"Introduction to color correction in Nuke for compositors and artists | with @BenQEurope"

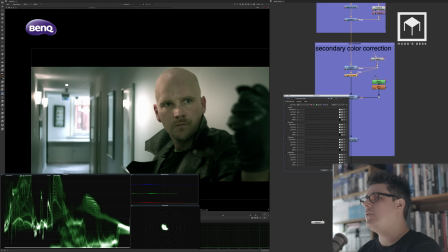(57:39)
Now I'm gonna put a mask there. So if I put a grade node again, if I go to this color corrector, yeah, that's right.
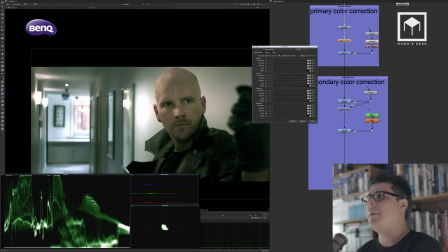(57:48)
If I go to the main color corrector we had on the primary color correction, I think that is coming from here.
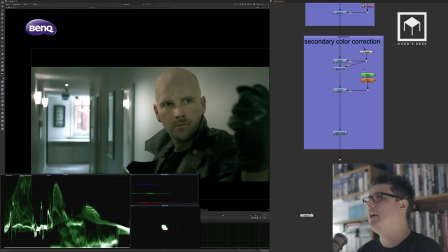(57:55)
So if I lower, yeah, there you go. If I lower the gamma on my color corrector here, I can kind of lower that section there and it looks much, much better now.
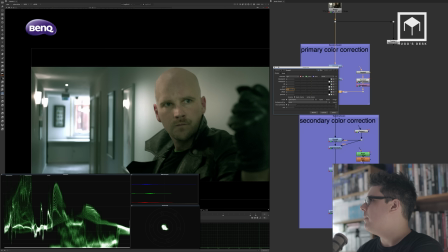(58:03)
I actually also think that maybe the window needs to be a bit lower as well. The window is not as important.
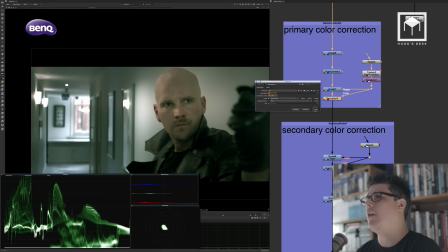(58:09)
I'm also gonna actually put a saturation node here and disable the saturation a lot on the window so we don't look at it more.
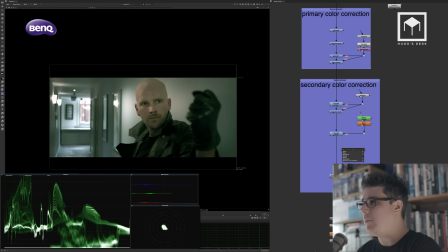(58:18)
And I actually think that for me to focus even more on him, I would probably put a ramp as well.
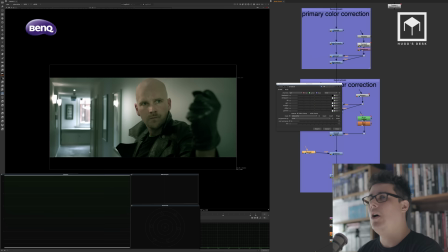(58:26)
Ramps are really good tools for color correction because it's a really good way for you to
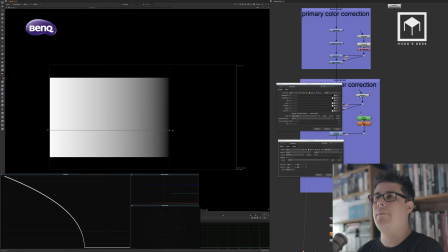(58:31)
do a harsh color correction on a very big piece of image. So I'm just gonna put the ramp quite where he is, all the way to the window where it's white, and I'm actually gonna just do that,
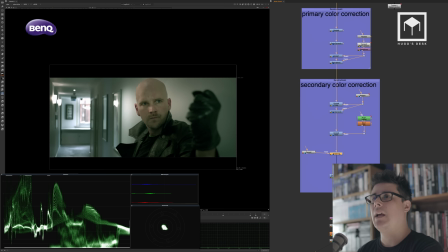(58:45)
and then this will give me an opportunity to lower
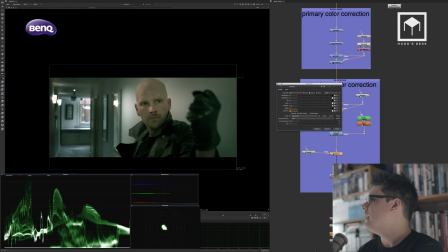(58:50)
that entire corridor a bit more so that we don't look at it so much. I'm also going to put a color corrector there,
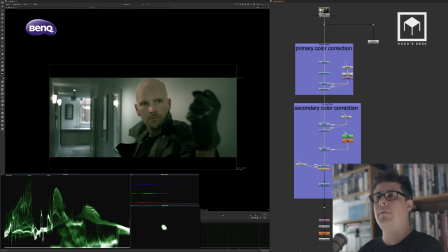(59:01)
and I'm actually gonna lower the saturation of that entire thing, and that's it.
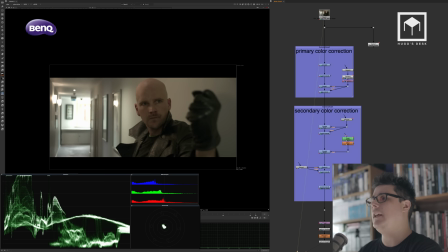(59:07)
So I don't want to spend much more time on this,
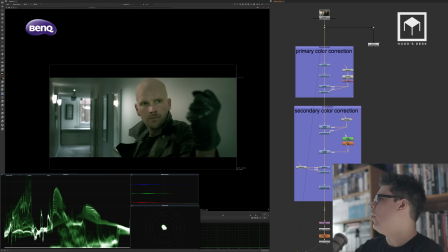(59:11)
but you can kind of see that even looking at what we've done here, it's looking much better. You see, I would denoise the image, actually, by the way, before I would do this, because I think the color correction is really breaking the noise a bit.
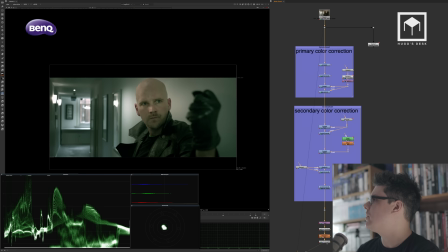(59:25)
So I would probably denoise the image and then I would kind of actually put the noise back. I think that would be the best way. But you see, we had a window which was broken, the face wasn't really relevant, and now it is. And now it looks kind of like, you know, a badass Matrix shot.
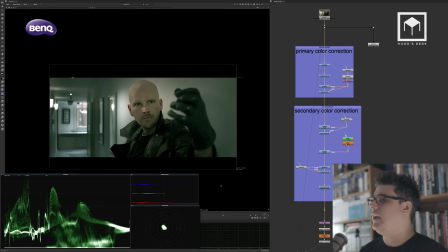(59:40)
Of course, it's on my taste, if not on your taste, but I think you see how quickly we can kind of put this together.
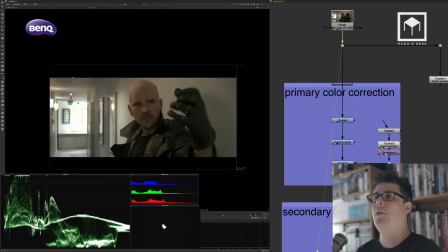(59:46)
Of course, this is a really small introduction, but just to recap, you can kind of see primary color correction, where I basically, you know, go and this is the image I have.
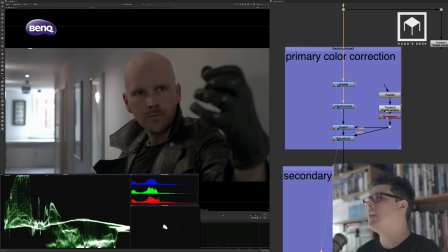(59:55)
I start by making sure whites and blacks are correct. I start by fixing some of the highlight issues with the windows and the walls. I then have a pinpointed mask just for the window.
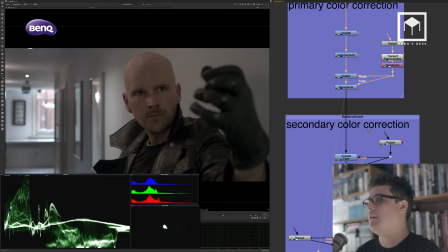(60:06)
I then have some saturation because the window is a bit too much red, most likely because there's a brick wall on the back there.
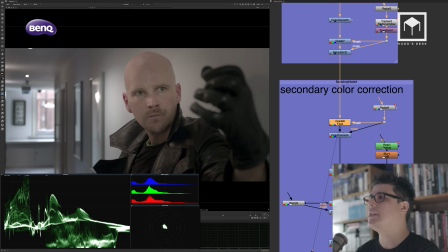(60:13)
And then on my secondary color correction, I have a color correction on the face to bring back the highlights and the midtones.
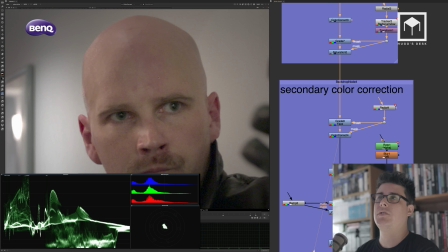(60:18)
Then I have some contrast added into the face.
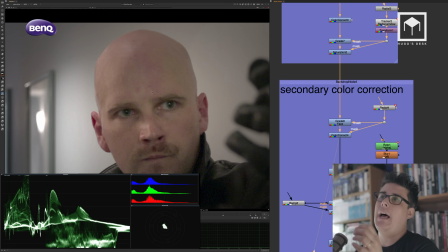(60:21)
If I had the time, I also would fix some of his acne by using a glow and by using a blur.
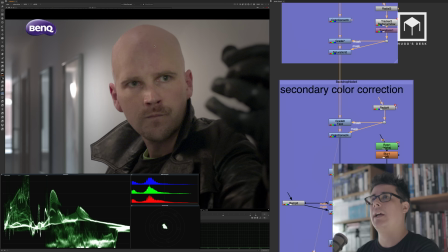(60:28)
I would mask that. Maybe that's a topic for another Hugo's Desk someday.
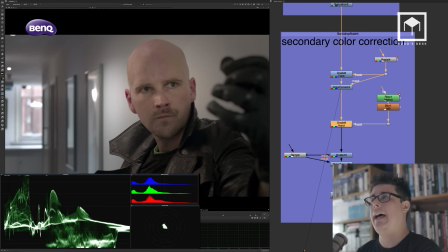(60:33)
So I can show you how to actually do a cleaner skin on the top there.
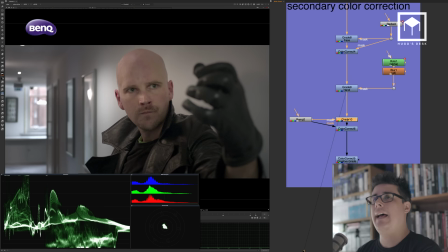(60:37)
Then I actually have a color corrector pinpointing just for the hand so that we actually can see the hand better.
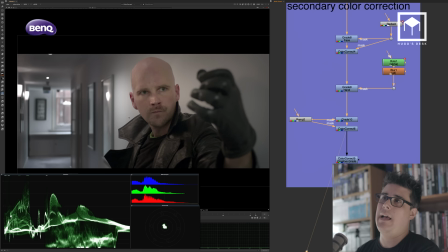(60:43)
And then I have a ramp that allows me to actually lower the whole thing with the alleyway because it's not as important.
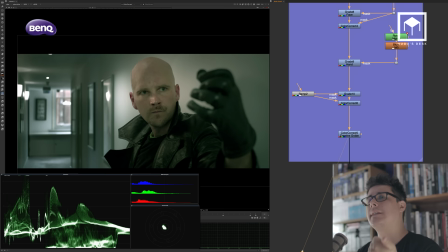(60:50)
And then of course my creative gray, which is a bit of contrast, a bit of green tint,
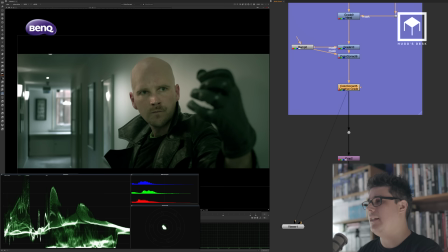(60:55)
a bit of midtones, highlights, and then some sharpen, which is a bit too much. I'm just gonna lower a little bit more. And again, I from now on, from here,
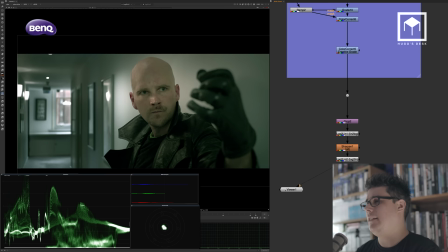(61:06)
I would potentially would use a glow to just do a bit of a diffuse to make it a bit more cinematic. So, and the diffuse would be, you know, it would be literally using a glow. Again, we can dive into this a bit more on the next episode of Hugo's Desk,
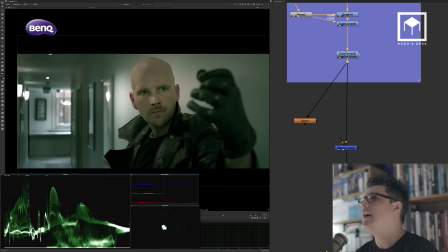(61:22)
but just give you a little idea of what I was talking about.
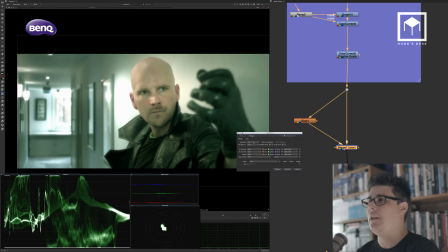(61:26)
If I put a glow here, for the skins, I could put it before the color correction as well, but I usually tend to use my glows as merges as screens so that I don't affect the highlights.
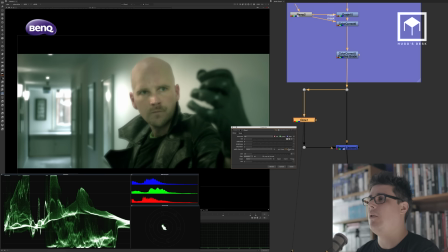(61:37)
So I'm going to just put the glow there. So you see, what I'm going to do is I'm going to put the glow as effect only.
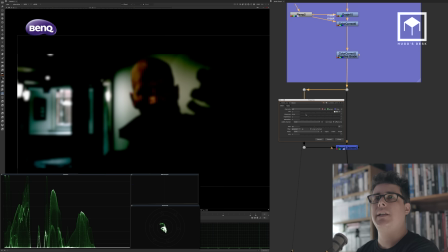(61:44)
I'm actually going to tolerate the glow much less because what I want is the glow coming from the window and from the wall. I'm going to brighten the glow much less as well, so it's less powerful.
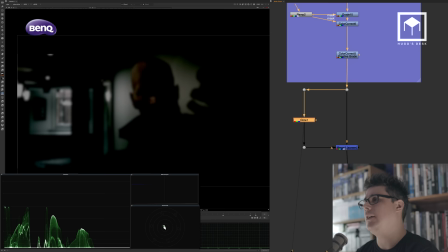(61:56)
Desaturate the glow a lot more and see what that gives me.
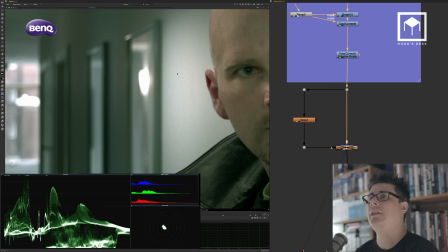(61:59)
And so that, as you can see, gives me a little, just a little bit diffuse under his ears.
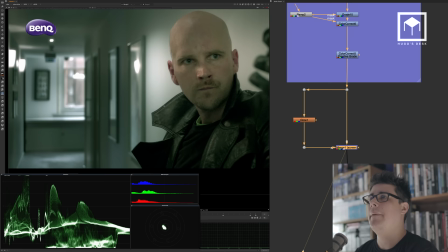(62:06)
So I get a bit of a light wrap going on here, and especially the window here gets a bit more diffuse and the lights get a bit more diffuse.
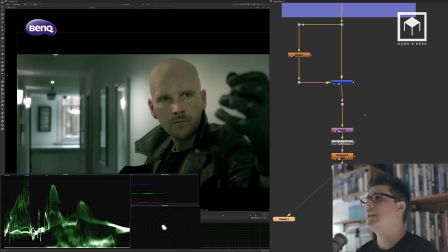(62:13)
And that's it. And then it kind of goes back to here. So as you can see, I'm going to just go back to before and after.
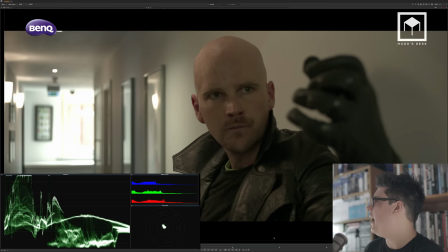(62:22)
And so that's my final image. And so that was the original plate we had.
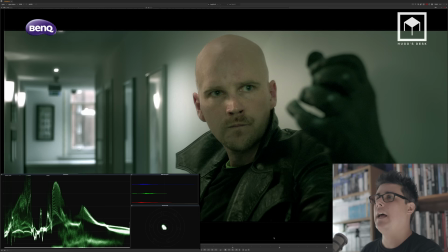(62:29)
Kind of see that there's a lot of issues on the scopes there as well.
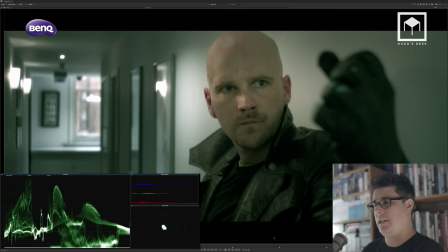(62:33)
And now this is the final color correction we've made on the same image.
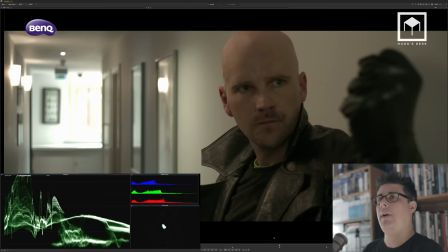(62:39)
Let it just process. And so before, after. I think it's quite successful for like a 15-minute long grade.
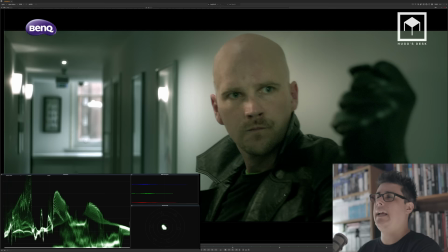(62:47)
So this is it for me, really.
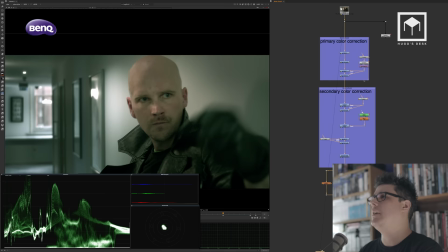(62:49)
And the cool thing that I really want to emphasize is that because you have this system, as long as you label everything, you could potentially use this as a pipeline.
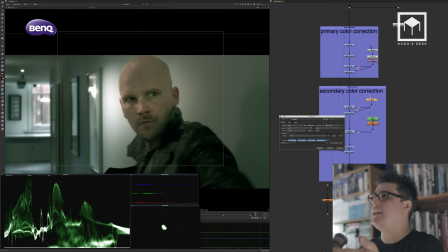(62:58)
You could now move into another shot if you had the same actor and make sure that the radial would be attached to his face.
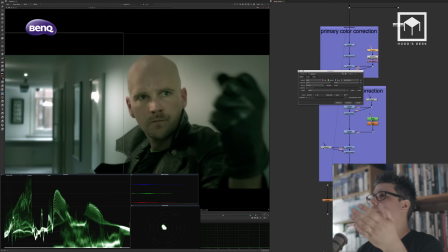(63:05)
Then make sure that they have,
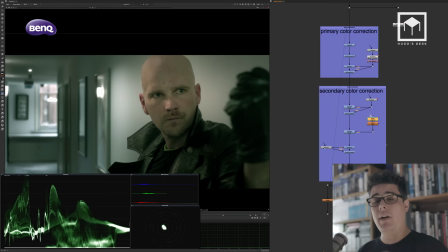(63:08)
if you have another window, you make sure that that radial is attached to the window, and making sure this roto is attached to the hand.
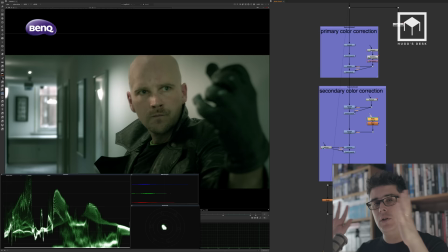(63:14)
So as long as you would reanimate the hand and the two radials to the new shot,
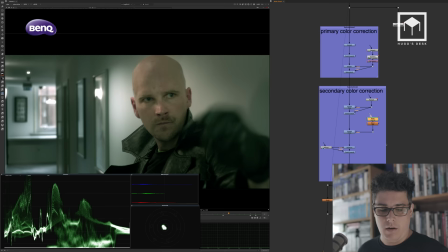(63:19)
potentially, you could get away with having the same color correction as long as the camera would have the same lighting on that shot.
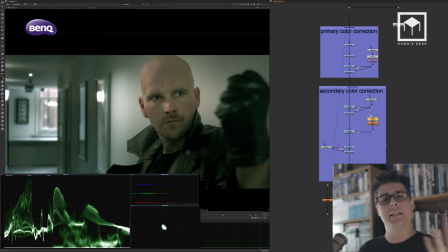(63:25)
Of course, it's always a shot-to-shot basis when you do color correction. But that is it for me today.
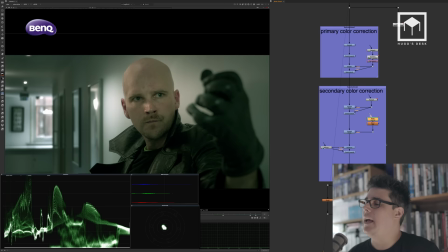(63:30)
I hope you've enjoyed this video just this a little glimpse of introduction to color correction.
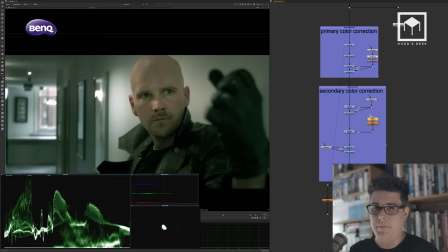(63:38)
And please keep in mind that all these techniques can easily be done in After Effects, Fusion, or DaVinci. So keep that in mind. Try to be software agnostic. And that is it for today. Sorry for the long tutorial, but there was a lot to talk about. I hope you've enjoyed this video. A follow-up will come shortly in the next few weeks. If you want, check out my videos at Hugo's Desk. Follow us in Twitter at Hugo's Desk, or follow me personally at Hugo C. Guerra. As always, support my channel in Patreon, and thank you so much for watching.